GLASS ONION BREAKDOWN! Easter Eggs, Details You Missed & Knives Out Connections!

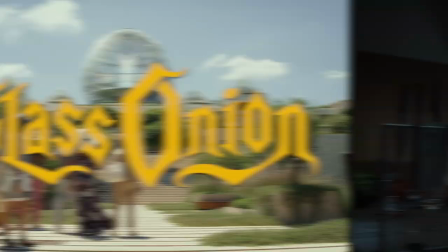0:00 Welcome back to New Rockstars, I'm Eric Voss, and this is a breakdown of Glass Onion, the second Knives Out Whodunit from director Ryan Johnson.
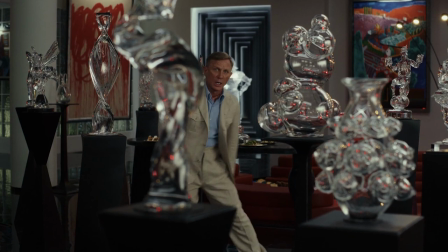0:06 I really enjoyed this film, it's Mr. X, the way the mystery was structured, and that rascal Ryan Johnson hid a ton of secrets in the visuals and the production design.
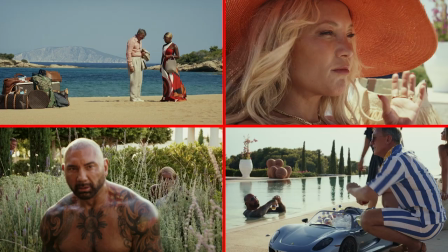0:15 Easter eggs that make re-watching this movie super rewarding, so let's break down what you missed.
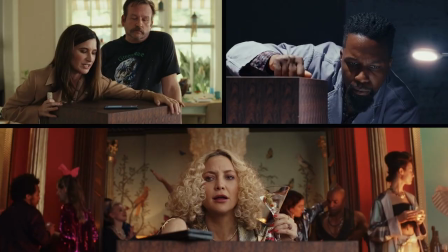0:19 We open with each of Miles Braun's disruptors receiving their invitation boxes, including Governor Claire,
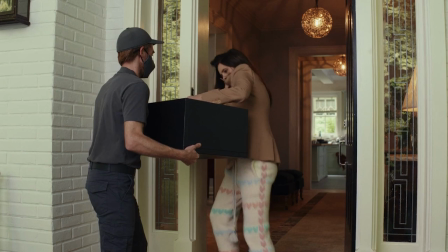0:25 she's always in beige, with super self-conscious performative masking habits during this COVID-era story set in May 2020.
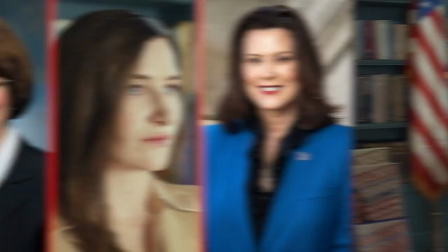0:32 Now, while you can see parallels between Claire and politicians like Amy Klobuchar or Gretchen Whitmer, her campaign sign in her office does list her as an independent.
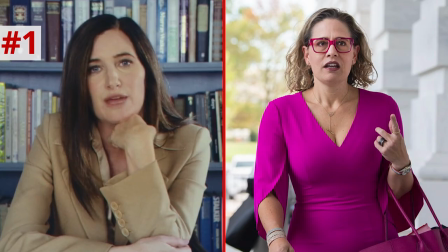0:39 So she's probably more of a Kristen Sinema.
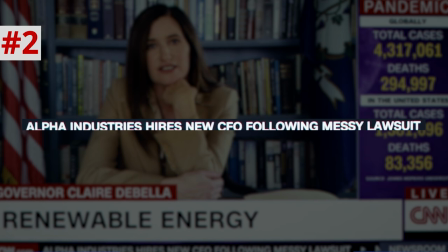0:42 During her interview with Jake Tapper, the ticker reads, Alpha Industries hires new CFO following messy lawsuit, referring to Andy's falling out with Miles.
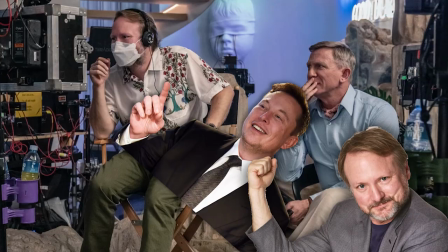0:50 Now, Miles Brunn is an analog for eccentric tech billionaires like Elon Musk, but Rian Johnson did write this movie back in spring 2020 it wasn't really intended to be a nilon musket
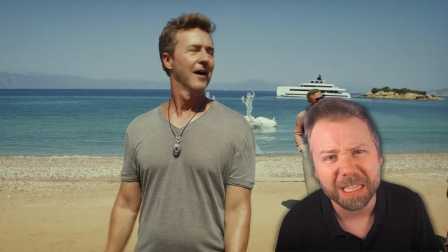0:58 job but you know the fact that many are seeing it that way does tell you something i'll let you fill in
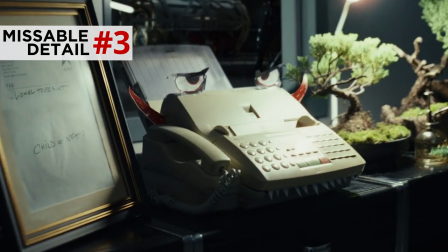1:03 what that something is lionel runs miles's company having to interpret his cryptic
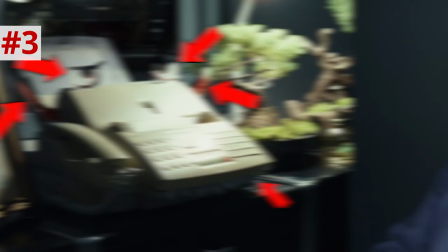1:08 faxes notice lionel's fax machine has been decorated with devil horns teeth and angry eyes
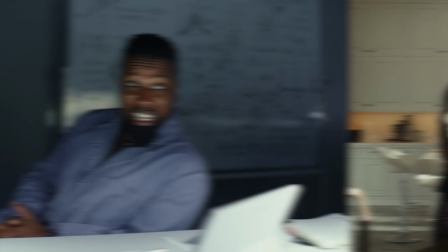1:13 showing how he is bitterly beholden to miles insanity duke's mom has already opened
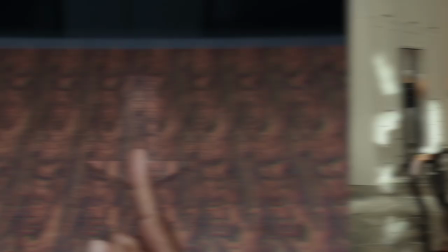1:17 this box seen immediately as a magic eye style stereogram Her board puzzle
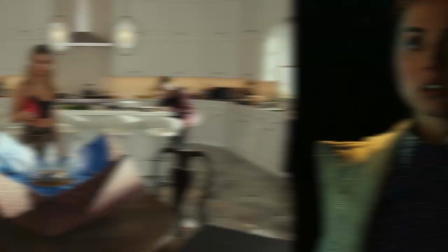1:22 solving throughout the sequence shows how Miles' games are actually not that smart to a normal person. As in the first Knives Out, the answer is always in plain sight if you just reorient your perception.
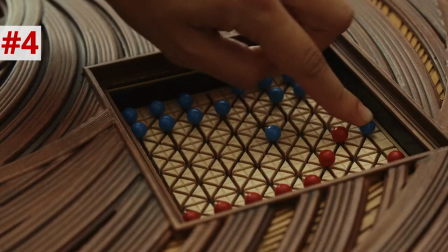1:31 The chessboard game is actually set up for a fool's mate maneuver. This is actually the quickest possible checkmate in chess.
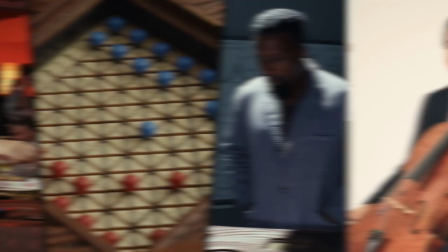1:38 You can do it in only two moves, but it can only really be done if your opponent is stupid enough to not really know how chess works.
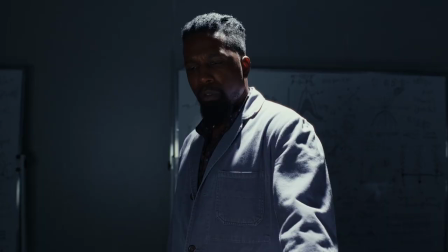1:43 Yo-Yo Ma cameos.
So a fugue is a beautiful musical puzzle based on just one tune.
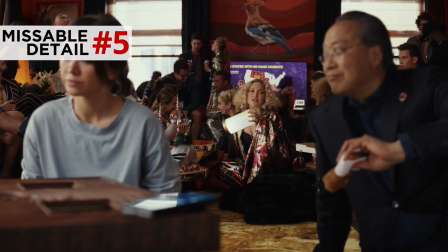1:50 When you layer this tune on top of itself, it starts to change and turns into a beautiful new structure.
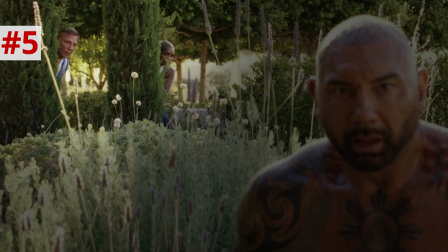1:56 This can't Shazam, it's a lamp.
This actually parallels the film's overall structure.
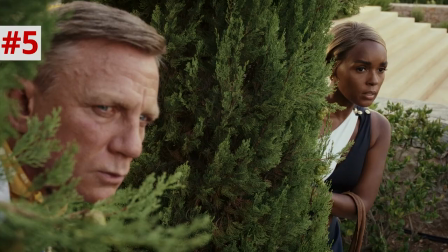2:00 It presents himself as one movie and then doubles back to layer on top of itself to turn into a more complex story.
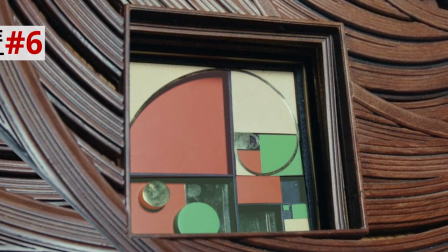2:06 This box also includes a Pibonacci sequence with the golden ratio of rectangles,
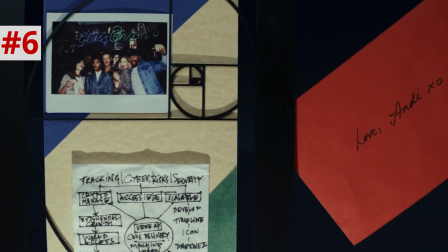2:11 framed art that Miles has over his desk in The Glass Onion, which is where he hides Andy's red envelope.
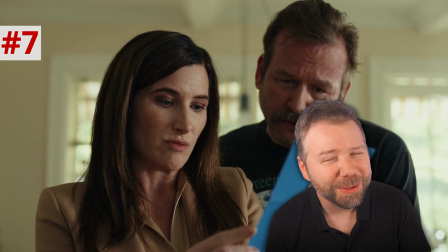2:15 Now, Miles' invitation reads...
Travel details to come. Please forward any dietary restrictions.
Dietary restrictions.
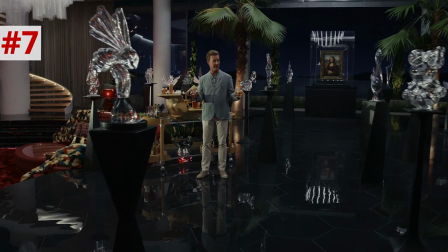2:22 Duke is allergic to pineapple, something he would have sent along to Miles. And since the island staff is gone, Miles is having to do all the cooking and bartending himself.
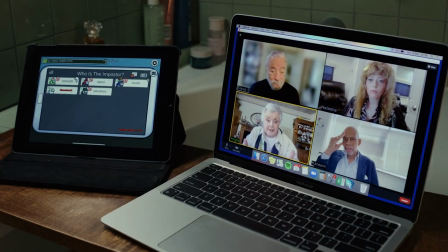2:29 This is how he knew how to poison Duke. Benoit Blanc plays Among Us with the Zoom group.
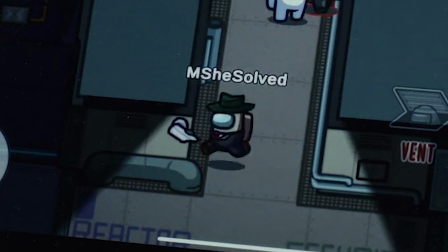2:34 His avatar is colored white, as in Blanc means white. The black one is M. She Solved.
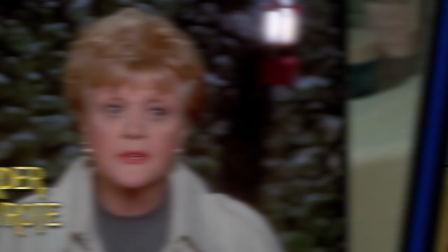2:39 That's Angela Lansbury's avatar, who of course played the famous sleuther in Murder, She Wrote. Stephen Sondheim cameos.
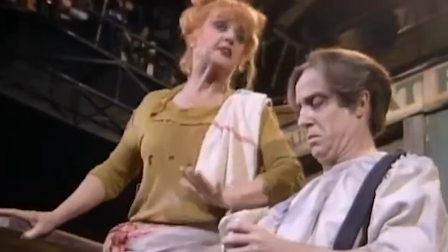2:45 His avatar is Fleet Street, a nod to his musical Sweeney Todd, in which angela lansbury originated the role of nelly stephen sondheim also wrote the 1973
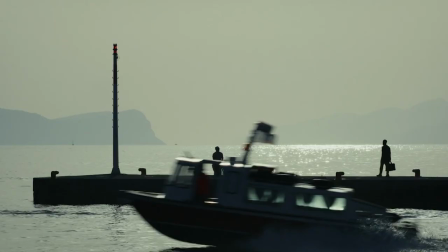2:52 murder mystery film the last of sheila which johnson paid homage to with this opening doc scene sondheim was actually known to host murder mystery parties and this
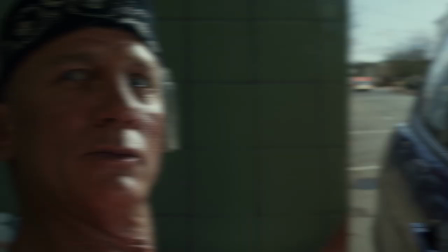2:59 movie was among he and lansbury's final film appearances the character benoit blanc is a huge stephen sondheim fan remember in knives out he was rocking out to sondheim's music from follies
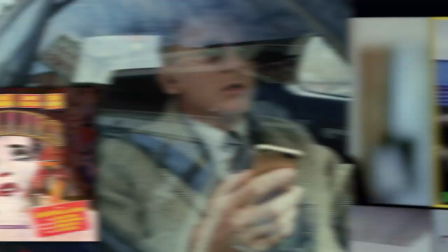3:08 sometimes i stand in the middle of the war natasha leone cameos her avatar is big red she's actually gonna appear in Rian
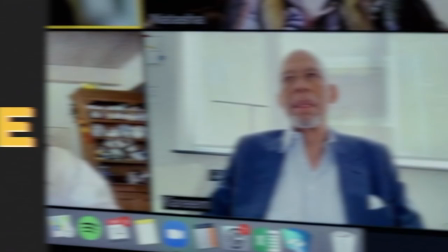3:16 Johnson's mystery comedy series Poker Face in 2023. And then Kareem Abdul-Jabbar is a huge fan of mysteries.
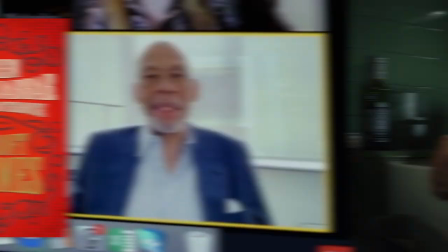3:22 This guy actually wrote several books about Mycroft Holmes, Sherlock Holmes' brother.
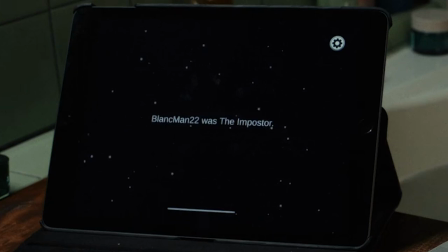3:25 But the game of Among Us confuses Benoit Blanc because he is not good at being an imposter and playing these simple kind of party games, which parallels his role in this movie's plot.
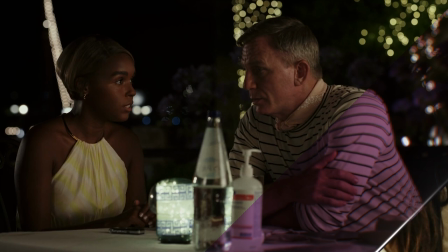3:34 He knows he's going to be spotted immediately as an outsider and as an imposter. So he enlists Helen so that they can take the spotlight off of each other.
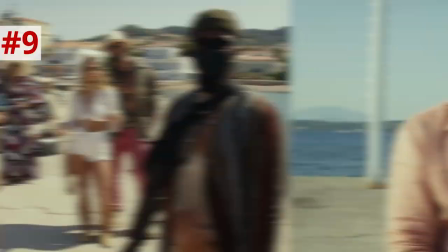3:40 Now on the dock, each character's mask reflects their personality. Benoit's mask is a dapper cloth mask that matches his outfit.
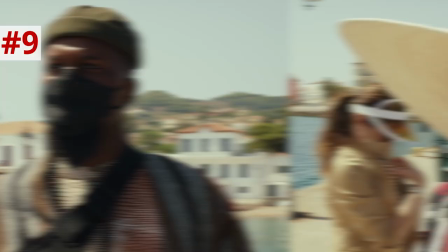3:47 Claire's mask is beige. Lionel, who's a scientist of the group, wears a medically safe M95. Birdie wears a useless mesh mask, just like the one Lana Del Rey got into trouble for wearing.
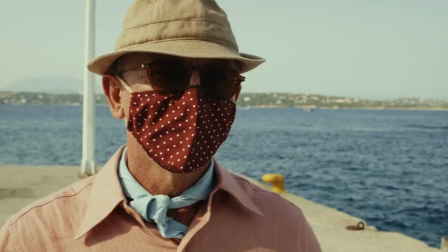3:55 Now, Rian Johnson broke down this scene for Vanity Fair, and he said that he shot each arrival to intercut with Benoit's reaction, because Knives Out, he said, was shot from Anoda Armas' perspective.
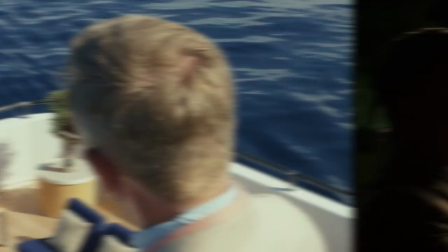4:04 Glass Onion is shown through Benoit's eyes.